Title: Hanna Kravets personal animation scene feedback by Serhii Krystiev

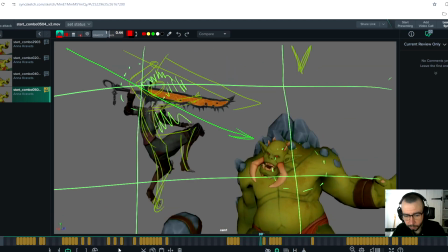(12:23)
Yeah, and probably a little bit change the timing of the
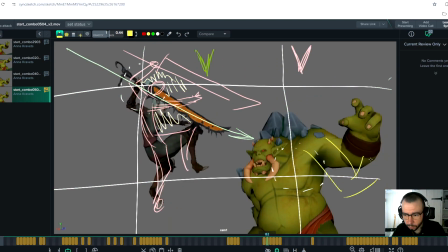(12:29)
trying to reach with his hand. You
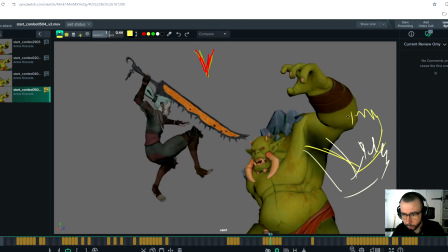(12:37)
probably could be like this, and then.
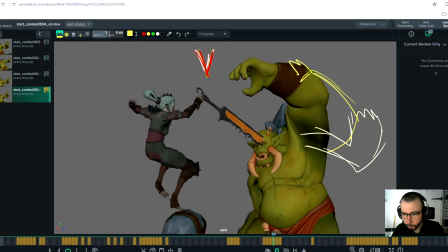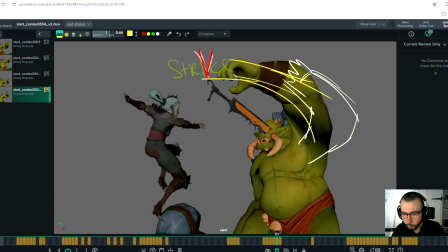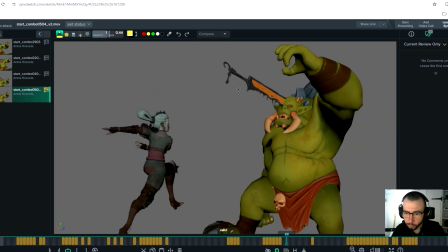(12:51)
Almost straight, and you can drop
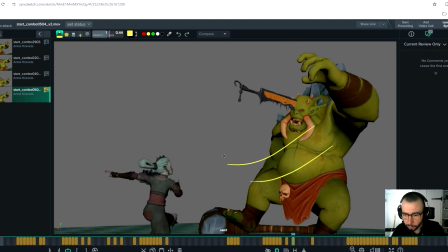(12:58)
his hand like this.
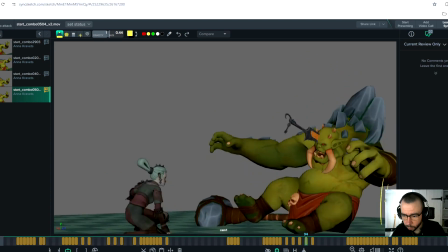(13:04)
Let's see. So you'll be here at some point.
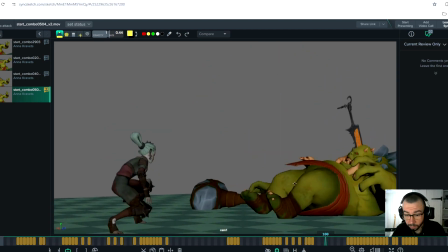(13:11)
Boom. So, what else?
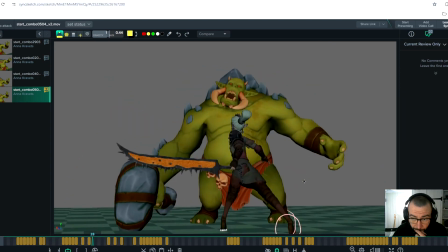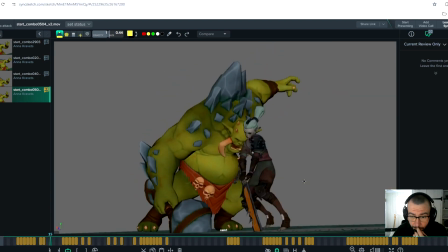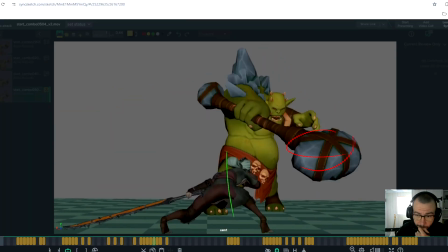(13:29)
You know, one crazy idea I have.
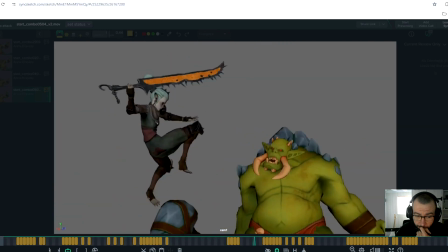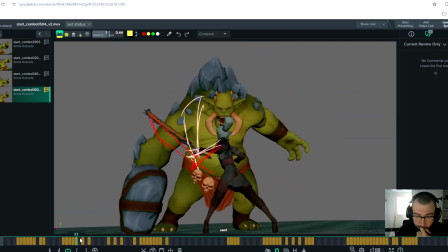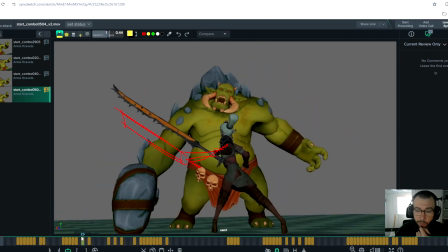(13:46)
Remember we wanted to add more frames here for clarity.
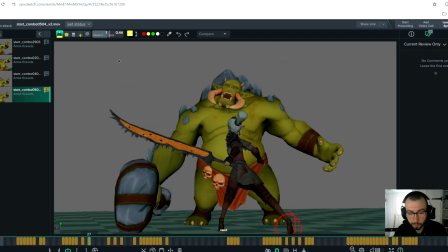(13:52)
Probably you can keep this pose more. Keep more frames.
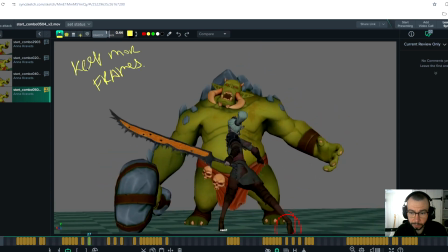(14:06)
And transition to this pose, but during this pose you can add
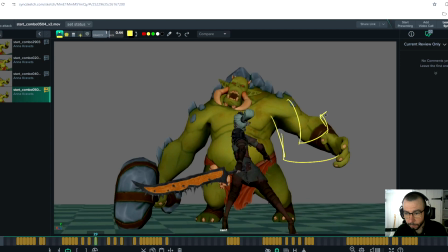(14:17)
more anger to him, like he's very angry what you've done to him, you know, like he's very like outrageous. Screaming, it's like,
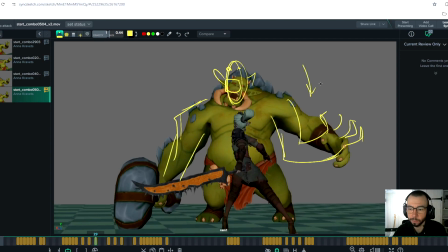(14:34)
it's like be prepared. So he's like very powerful and energetic now.
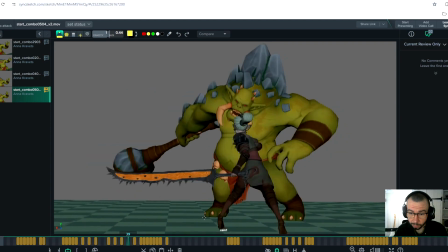(14:43)
So, and then he prepared to attack you. So, yeah, so then he just attack you.
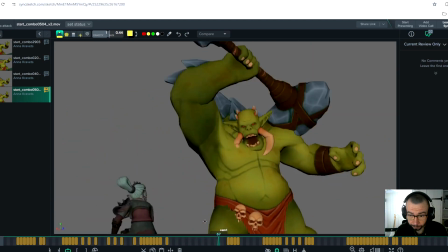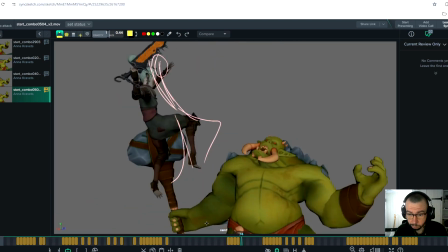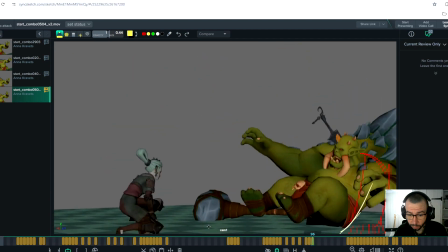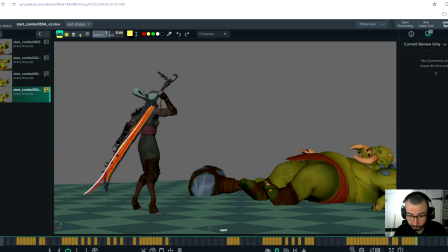Yeah, this lag check in the end, and you'll polish everything.
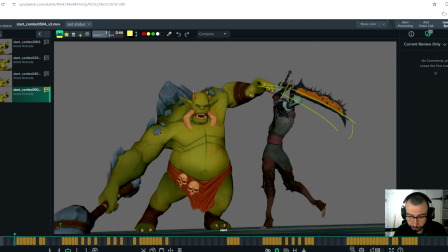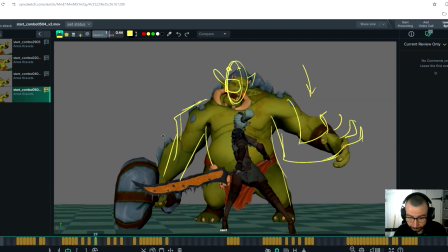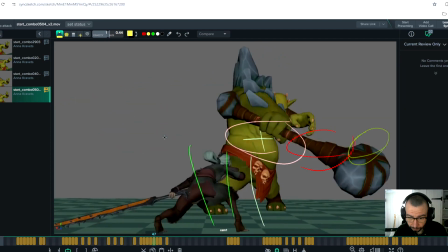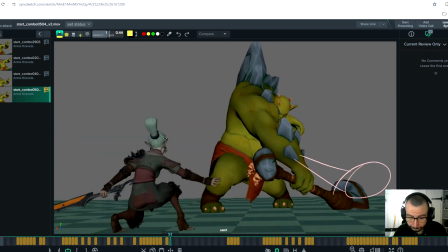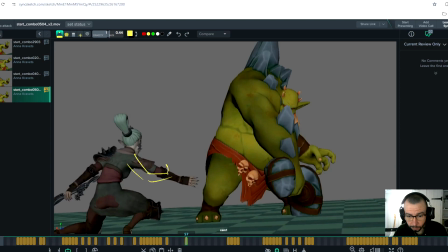(15:48)
Probably this, we can keep this pen a little bit more bend in, just for, and maybe this this left hand as well, just for
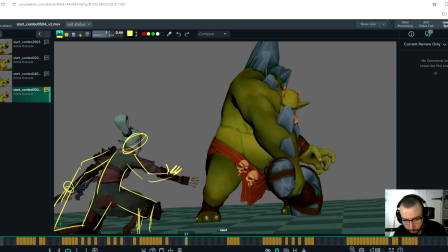(16:06)
better readability and more like stable pose.
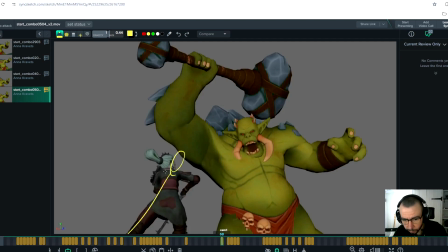(16:16)
Yeah, and this pose, yeah, it should be a little bit pushed, a little bit more clear in terms of silhouette.
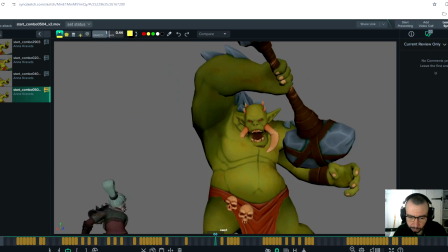(16:30)
Check the how she's
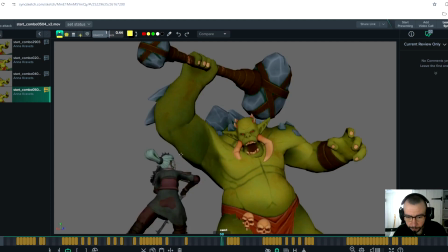(16:38)
probably should be more straight. That's it. I know it's tricky, but
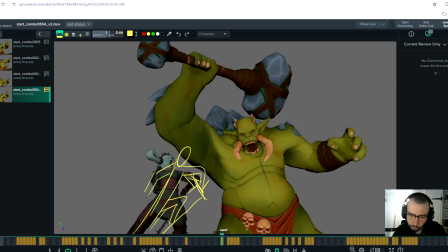(16:57)
yeah, or probably show a little bit of your hand just for readability.
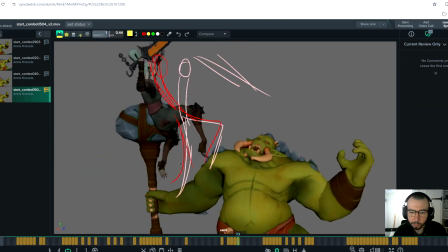(17:08)
And one slight note,
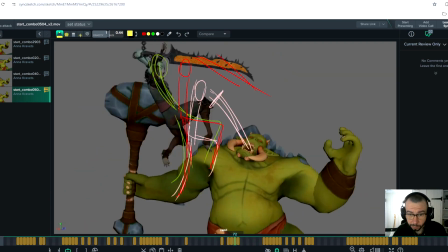(17:12)
just after this hit, because your right hand keep the sword,
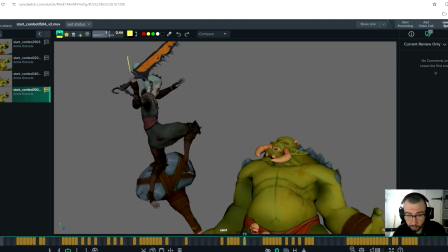(17:18)
you can little bit stretch it, and then so the sword travels some at some point somewhere, and then you will take the weight of it.